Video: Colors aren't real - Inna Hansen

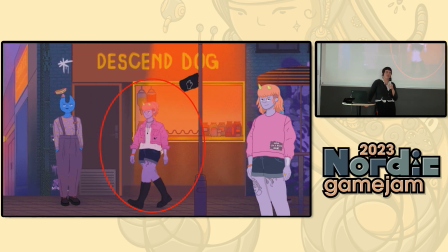So you have the effects are kind of subtle,
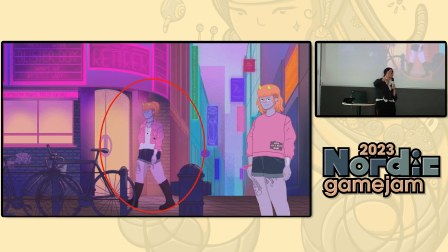but if you look at Gordie, the overlay on top,
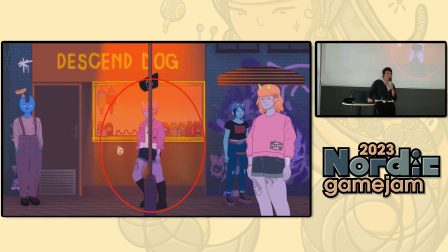you can see that she's quite a lot dimmed down in the scene and that makes her blend in better
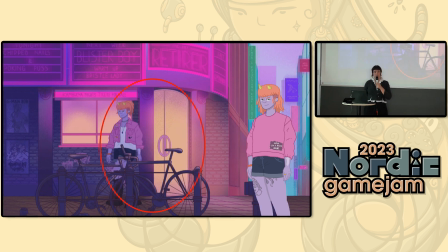and makes it all more coherent and it makes the color palettes and like our color
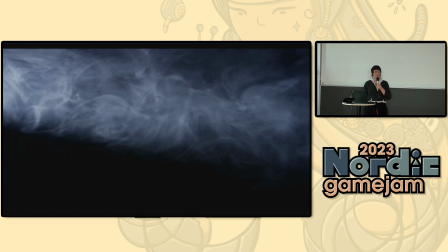philosophy work together in movies when you want
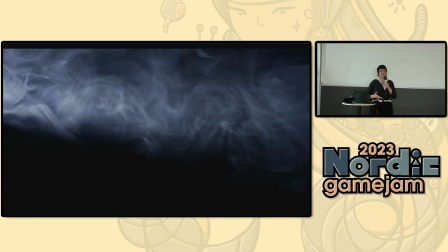to make volumetric lights you add particles into the air so that you that's usually like smoke or vapor and then you put lights through it and then that vapor is being reflected
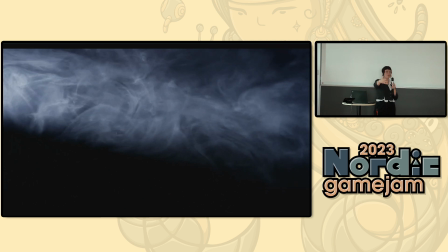off of and that looks like the light has volume without any particles light doesn't really have volume you can only see where it hits like here like it's sitting here but you can't really see the Sun ray without like any stuff going through it I should have brought some special effects with
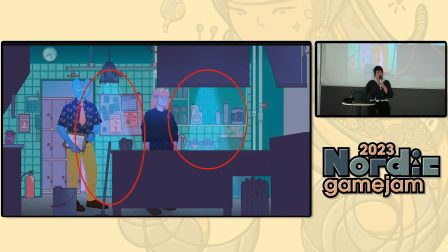me and in order to have that kind of effect in the game because what it does is also giving some life into and texture into the air so we added grain this is fake this is completely fake because it was
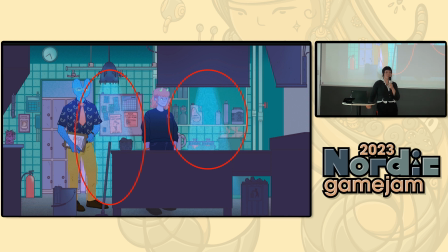hard to capture on a gif but this is what it kind of looks like in game but all of the lights are kind of shimmering a little bit and making this noise yeah
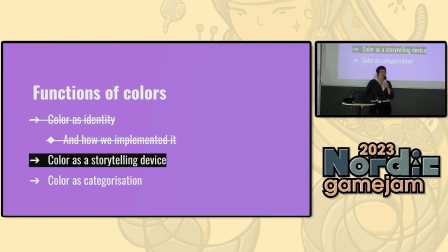that was identity now let's move on to color as a storytelling device and that's is really exciting for this particular project because there's a lot of storytelling you can
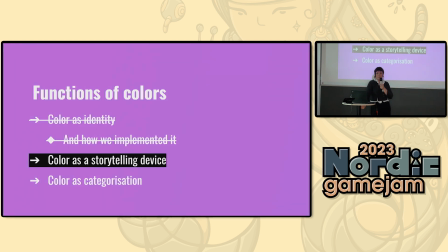do a lot through color you can communicate mood you can communicate the importance of something and even build like associations to certain things so like yeah and perception of color in this particular instance
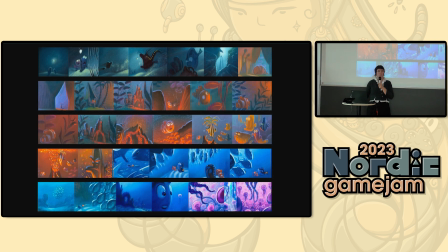means a lot in movies specifically animation films they meticulously craft these color scripts
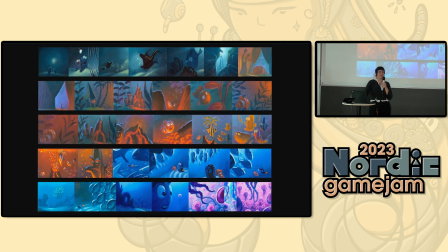and the color scripts they tell you the emotional journey in a film they tell you all of the notes that the film goes through and the natural progression of the colors. We don't do this enough in video games we can do this for a lot of stuff in video games but
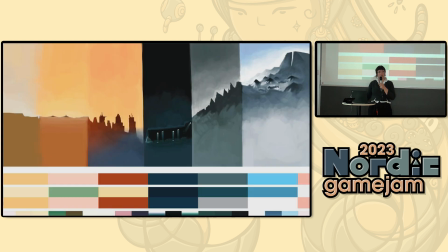Journey does this and I think it's quite clever because it marks progression. It marks progression in the game and it marks where there is descent and ascension quite literally.
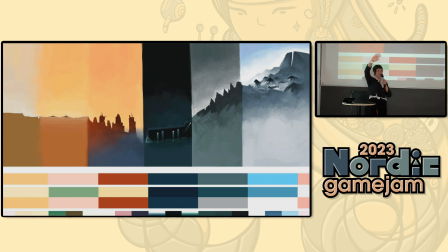Instead of just using color it also uses this like map throughout the game.
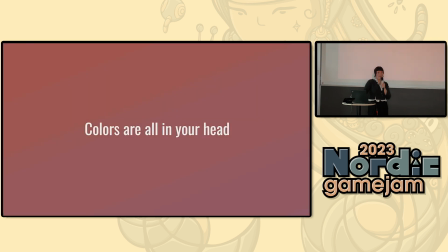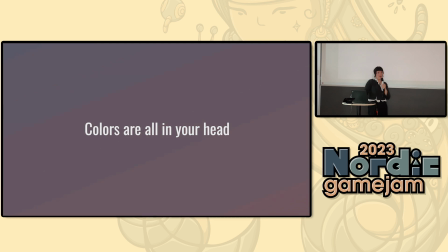Yeah, we assume a lot when it comes to color. We imagine color, we feel color, but it's just a state of mind. Did you know that the moon shines red in movies and art and stuff we often
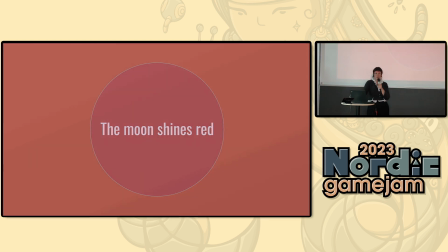depict it as blue because we're like blue moonshine but actually
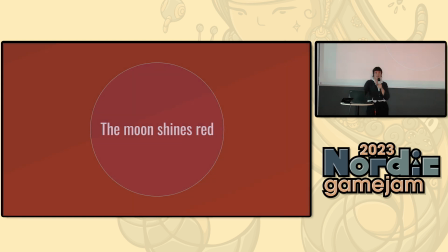if there is any color at all it's very color less than the glow from the moon it's actually red because it reflects the sunbeams the red light
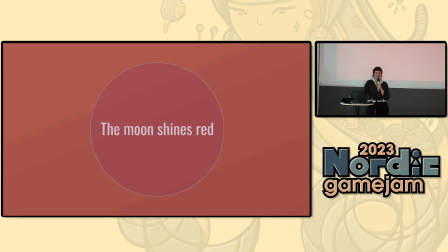waves from the sun and shines like slightly, slightly red.
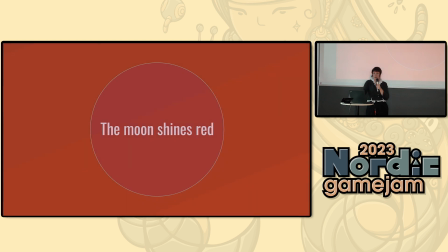And that's on the complete other end of the color spectrum than blue.
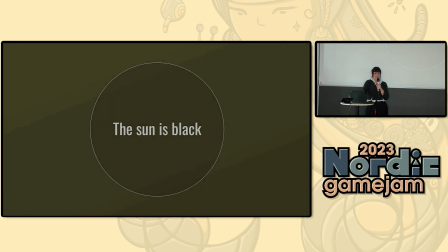For some people, the sun might be black.